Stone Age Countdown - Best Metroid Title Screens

Hi everyone! Chris from Stone Age Gamer here. After what feels like a lifetime of waiting, Metroid Dread is finally a reality, but it's got quite a legacy to live up to in more ways than one. Metroid games are known for a number of things, from music to bosses and more. One thing I've always loved about the series is its title screens, and today we're going to rank them.
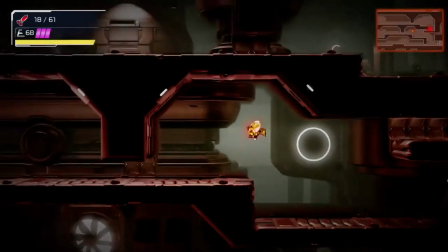23s
Now, it's too early to actually rank Dread in any reasonable capacity because it's just too new, even for something as short as a title sequence.
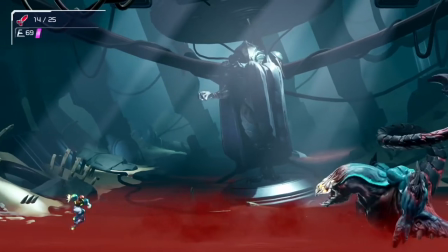30s
So, maybe we'll revisit this subject once the game's been around for a little while, but for now, it's off limits. So, without further ado, here are the top five Metroid title screens.
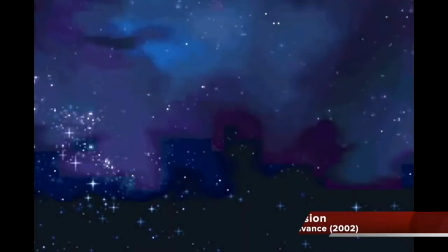41s
Number 5. Metroid Fusion. The best Metroid title sequences strive to set the eerie tone the Metroid franchise is known for.
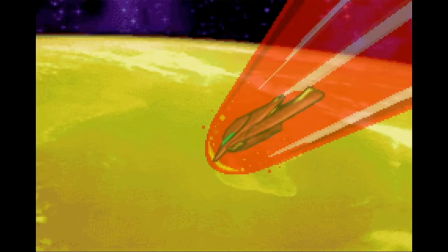50s
Where this game's GBA counterpart, Metroid Zero Mission, hits you with a very frenetic-sounding blast of info, images,
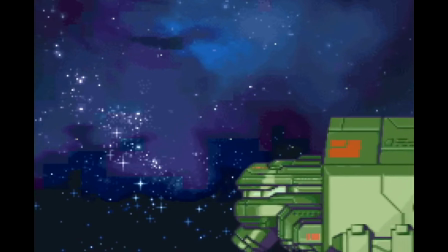56s
and sound, Fusion has the quiet calm the rest of the series is known for, and it sets up the mysterious circumstances of the following game brilliantly.
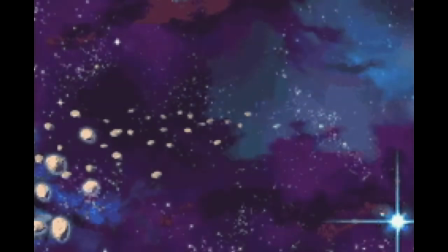65s
Why did Samus just crash into an asteroid? Just what the heck is going on here? These are the questions you want to be asking during an intro, and Metroid Fusion delivers. Number 4.
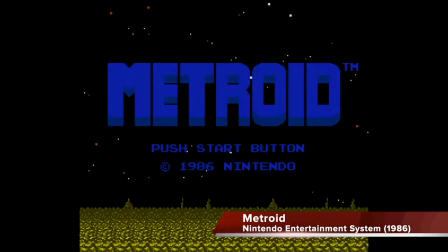78s
Metroid This one's a classic, and its simplicity has been reprised in several other Metroid games over the years, but for my money,
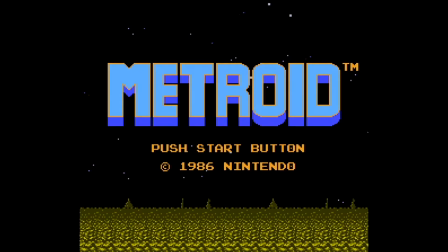86s
no Metroid game has done the static intro better than the original. A lot of folks out there prefer the Famicom Disk Systems audio for this song, but if I'm being honest, I vote for the NES game.
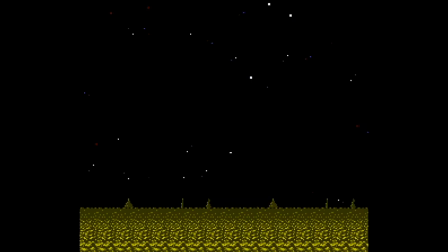95s
That instrument choice Hirokazu Tanaka used to make this song just pops,
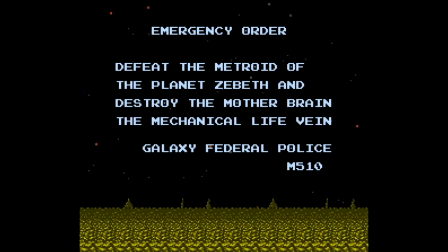99s
and once again does a stellar job of laying the groundwork for the strange, mysterious, and yes, creepy adventure Samus is about to embark on.
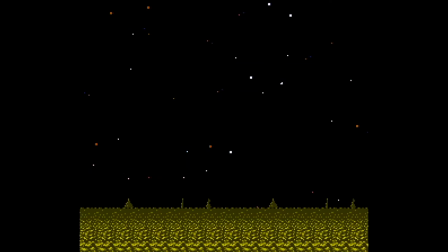106s
Sure, they spelled Zebes wrong. Zebeth? But whatever, it just adds to the intro's old-school charm.
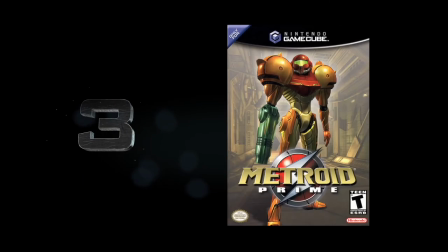115s
3.
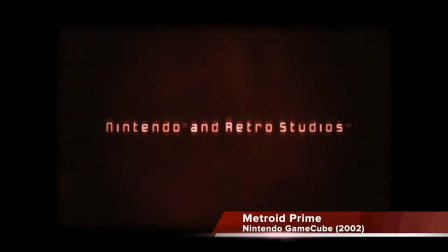115s
Metroid Prime Bringing Metroid to 3D was always going to be a challenge, and I'm still shocked to this day just how incredibly well Retro Studios did in that regard.
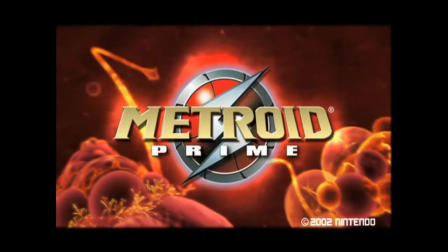124s
In almost every respect, Prime plays like a traditional Metroid game brought into the third dimension, and this title sequence is no exception.
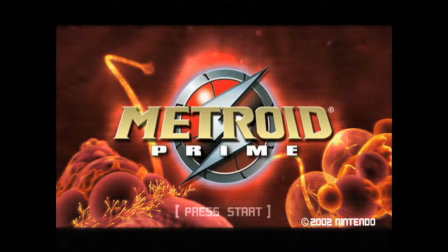132s
Seemingly taking place inside of a Metroid itself, the creepy red coupled with the eerie theremin version of the classic title tune is pitch perfect and incredibly memorable.
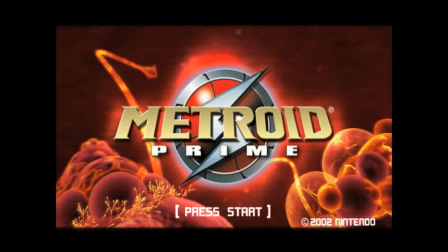142s
Followed up by the awesome file-select music and the way the camera continues to move through the innards of this Metroid, this game has a title screen to remember.
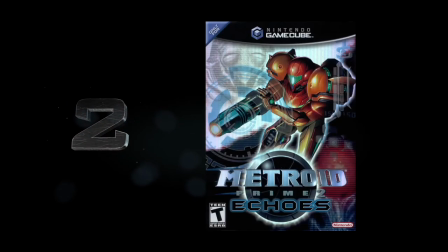151s
Number 2. Metroid Prime 2 Echoes.
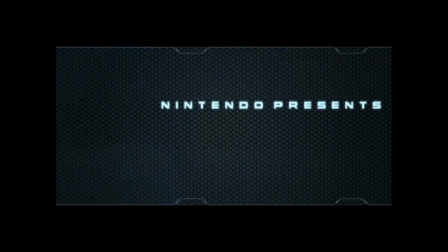157s
I may not like Metroid Prime 2 nearly as much as I like the first one, but even I can't deny the unbridled coolness that is this game's title screen. The music is just so eerie and off-putting, coupled with the heartbeat sound, and the dark computer-typing vibe going on creates an outstanding sense of atmosphere.
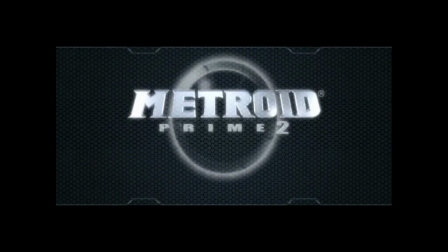174s
But even cooler than that is how they play with the letters on the screen. The way they turn Retro Studios game into Metroid Prime 2 is genius,
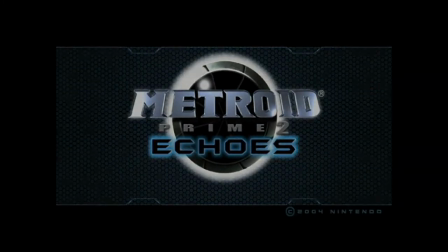182s
and the following transition to an extremely cool rendition of the recurring Metroid Prime theme is nothing short of perfection.
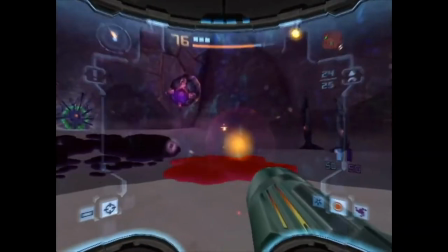188s
Even the crazy sound effect they use when the word Metroid appears on the screen is great. They absolutely nailed this one.
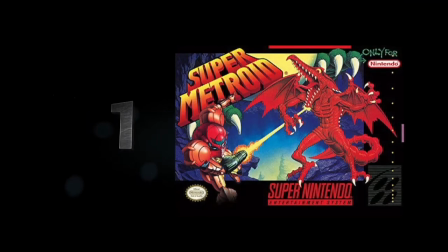196s
Number 1. Super Metroid Was there ever any doubt this would take the top spot? Super Metroid is an absolute masterpiece of a game, and it starts showing its brilliance from the moment you power on your Super NES.
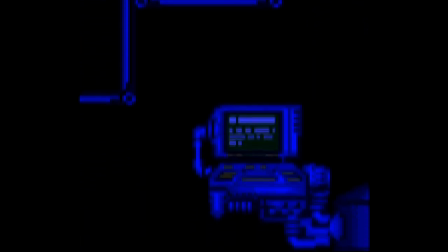209s
The single repeating piano note is incredibly creepy, and having the camera pan past a bunch of computers with dead bodies laying in front of them, wow.
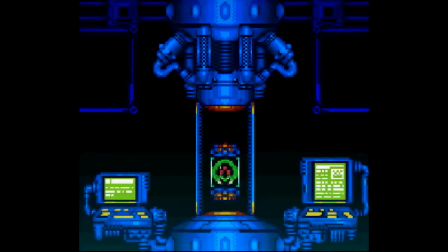217s
It's all coupled with the sounds of the baby Metroid, who takes center stage for a final pan-out where we see the scene in full. dead scientists,
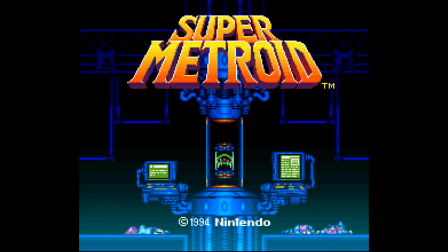224s
baby Metroid in captivity, and the title shows up with a deep, bassy sound kicking off Kenji Yamamoto's stunning rendition of the classic Metroid theme. Even those red letters that say Metroid 3 at the beginning lend an outstanding cinematic horror vibe to the entire fair. It's genius. Absolute genius. Well, there you have it, folks. The top five Metroid title sequences as ranked by me. Of course, this is just my personal opinion, and I'm sure you have of yours as well, so sound off in the comments.